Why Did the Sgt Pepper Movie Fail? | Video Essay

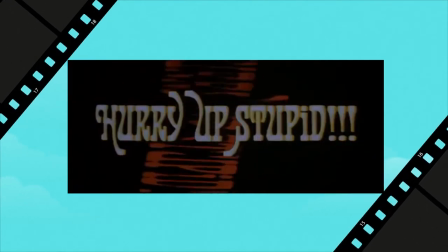(16:22)
The lyrics still don't always match, but they mostly work.
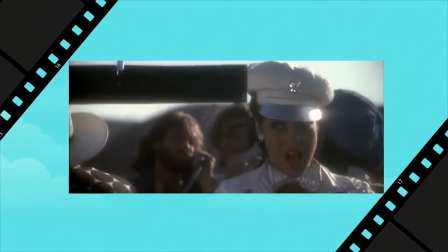(16:27)
I Want You does work as both a song of lust and a song of greed, although the she's so heavy bit doesn't really work here.
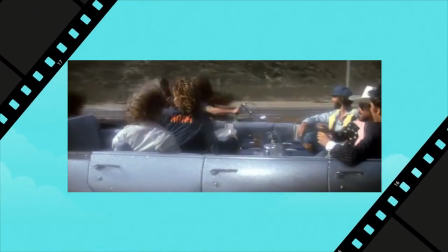(16:37)
At first, it's sung about Lucy's diamonds riding past with some bikers, so I guess it's being used as a reference to heavy metal?
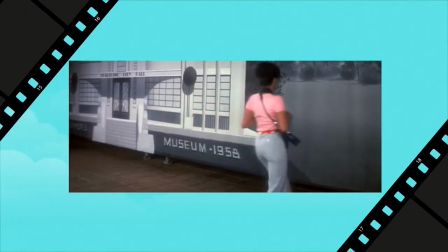(16:46)
But then they also use it to sing about Lucy as she's taking pictures of them, and even the expressions on their faces make them look desperate for a thesaurus.
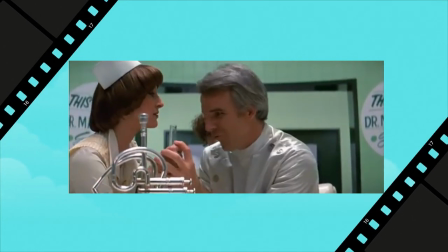(16:56)
Maxwell Silverhammer, a chirpy song about a serial killer, is sung by Steve Martin.
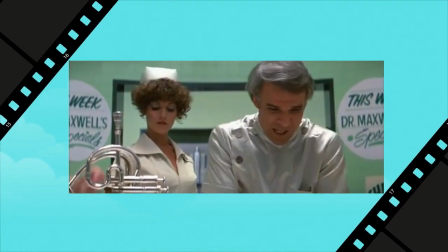(17:02)
In the movie,
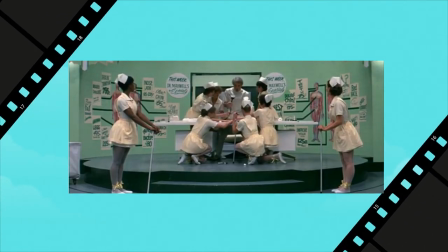(17:04)
Martin plays an evil plastic surgeon who makes evil people look younger so that they can be brainwashed by Alice Cooper.
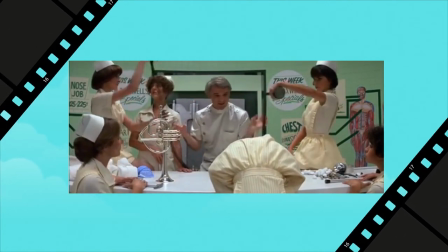(17:12)
The character is supposedly singing his backstory, but the kind of calculating, greedy person who would give plastic surgery to the corrupt
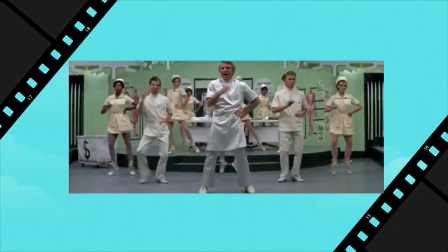(17:20)
seems completely different from the kind of wild and crazy guy who would kill people over mild annoyances.
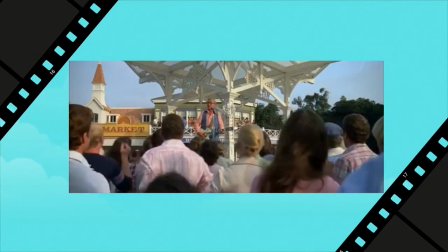(17:28)
I'm Fixing a Hole just starts out of nowhere. The mayor just starts singing it as a soft shoe number after the band leaves.
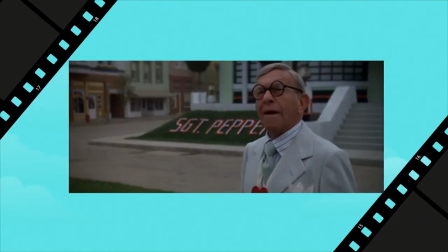(17:36)
If they just left it as a cutaway gag or the fantasy bit it would be fine, but it just keeps going and overstays its welcome.
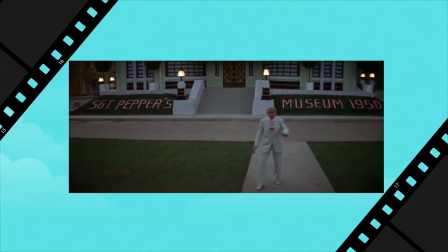(17:43)
Why is it here? It adds nothing to the plot and it establishes nothing about the character, like many songs in this film.
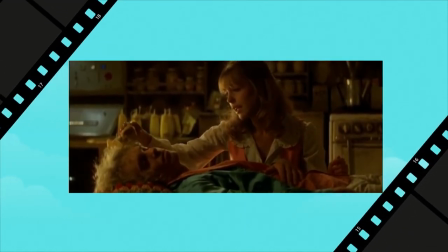(17:52)
Strawberry Fields? Singing Strawberry Fields to Billy also makes no sense. It's not just because it was originally written about a place.
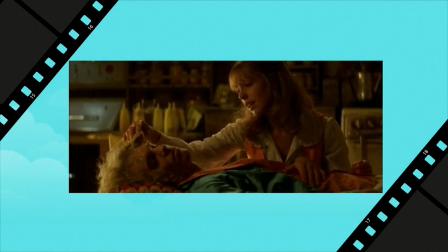(18:02)
If it was the drug-addled and delusional Billy singing this about Strawberry, then that would work far better.
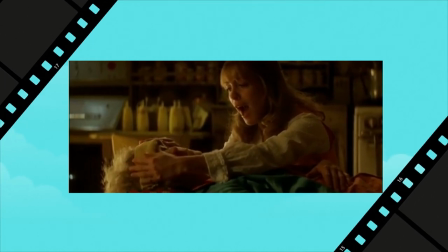(18:09)
I think maybe the writer included songs that he remembered from the Sgt.
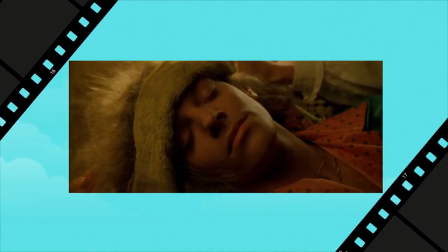(18:13)
Pepper and Abbey Road albums without actually going through the lyrics to see if it made sense, especially those of the verses.
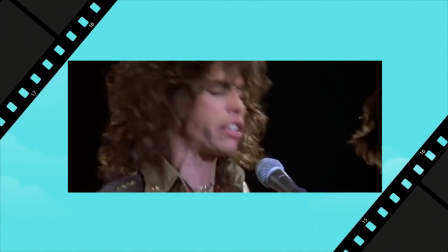(18:22)
For example, the chorus of Come Together works as a cult leader drawing in his followers.
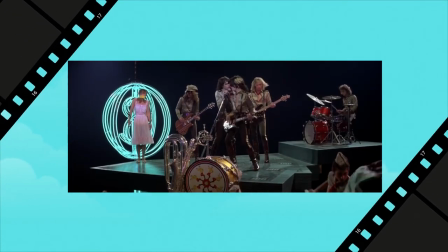(18:27)
However, the verses describing someone cool in third person don't fit.
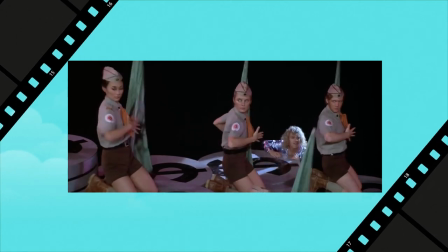(18:33)
Maybe if it were the chorus of Brainwashed Scouts singing that about the head of the future villain band, it would have worked.
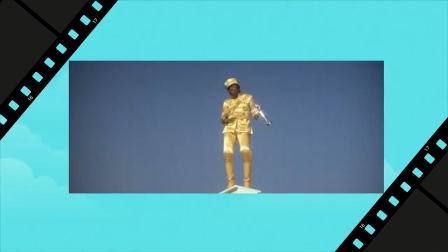(18:40)
But all of the lyrics are being sung by Steven Tyler. The same happens with Get Back, as the verses are narrating irrelevant stories.
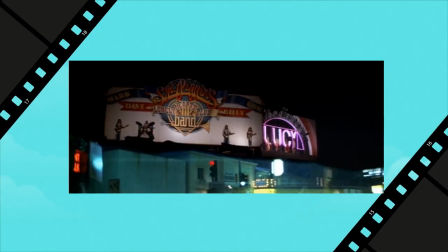(18:50)
The Lucy in the Sky with Diamonds sequence is just Lucy and the Diamonds singing a song on the billboard in Strawberry's imagination.
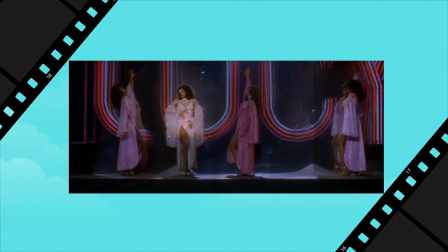(18:58)
It feels like the writer went, Here's Lucy, here's the Diamonds, and now they are in the sky.
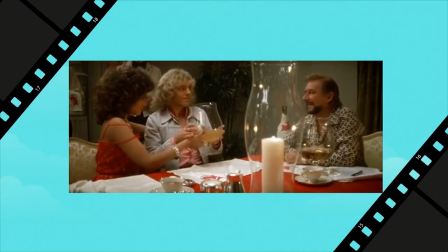(19:05)
It would make far more sense if Billy and the band were singing it whilst they were high and being seduced by the girls, which would also explain the psychedelic lyrics.
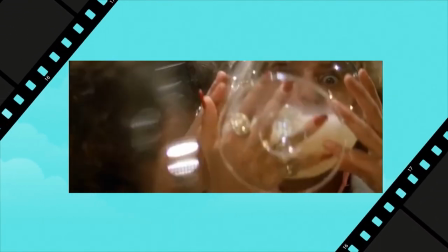(19:14)
However, the writer never seemed to take this into consideration.
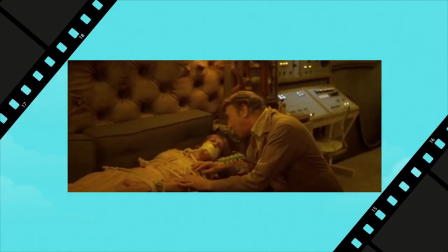(19:19)
Furthermore, none of the songs, with the exception of When I'm 64 and Maybe I Want You, feel clever with their inclusion.
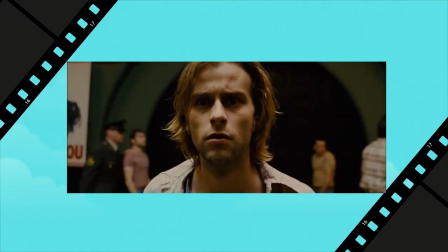(19:28)
Obviously I'll explore this more in part two,
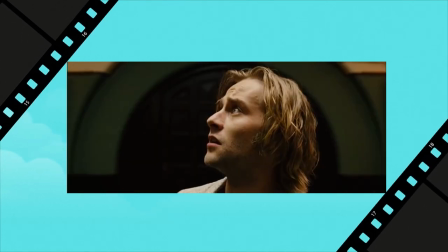(19:31)
but Across the Universe was bold enough to use Sunbeetle's songs in a new and inventive way that fitted the story that they were trying to tell.
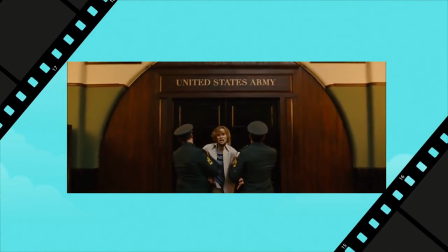(19:39)
They weren't written with these contexts in mind, but they still worked! Famously, the Beatles producer George Martin produced the soundtrack out of the fear that someone else would fail to respect the songs.
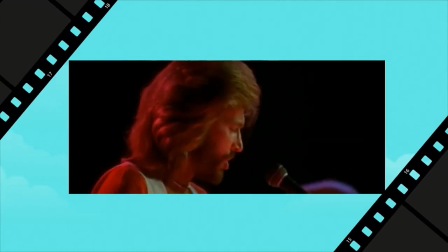(19:52)
The result is a mix of Beatles covers with a slight disco flair, replacing the Beatles' innovative studio sound of their later career.
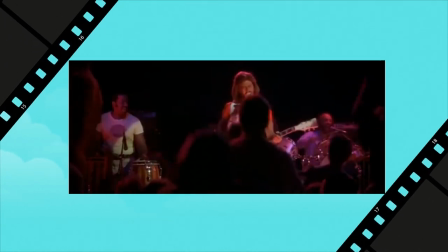(20:00)
On the whole, the result is just… okay. Inferior to the originals and lacking ambition, but mostly perfectly listenable.
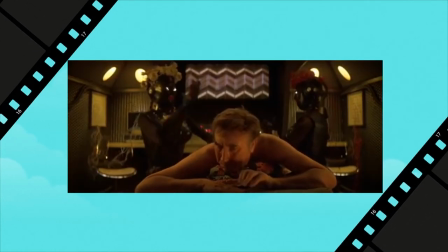(20:10)
The best is certainly Aerosmith's cover of Come Together. Mustard's robots sound terrible in both of the songs they are in.
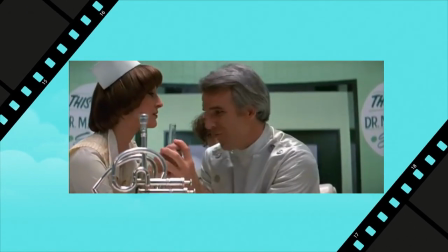(20:19)
The two weakest songs are probably Steve Martin's Maxwell Silverhammer and Alice Cooper's Because.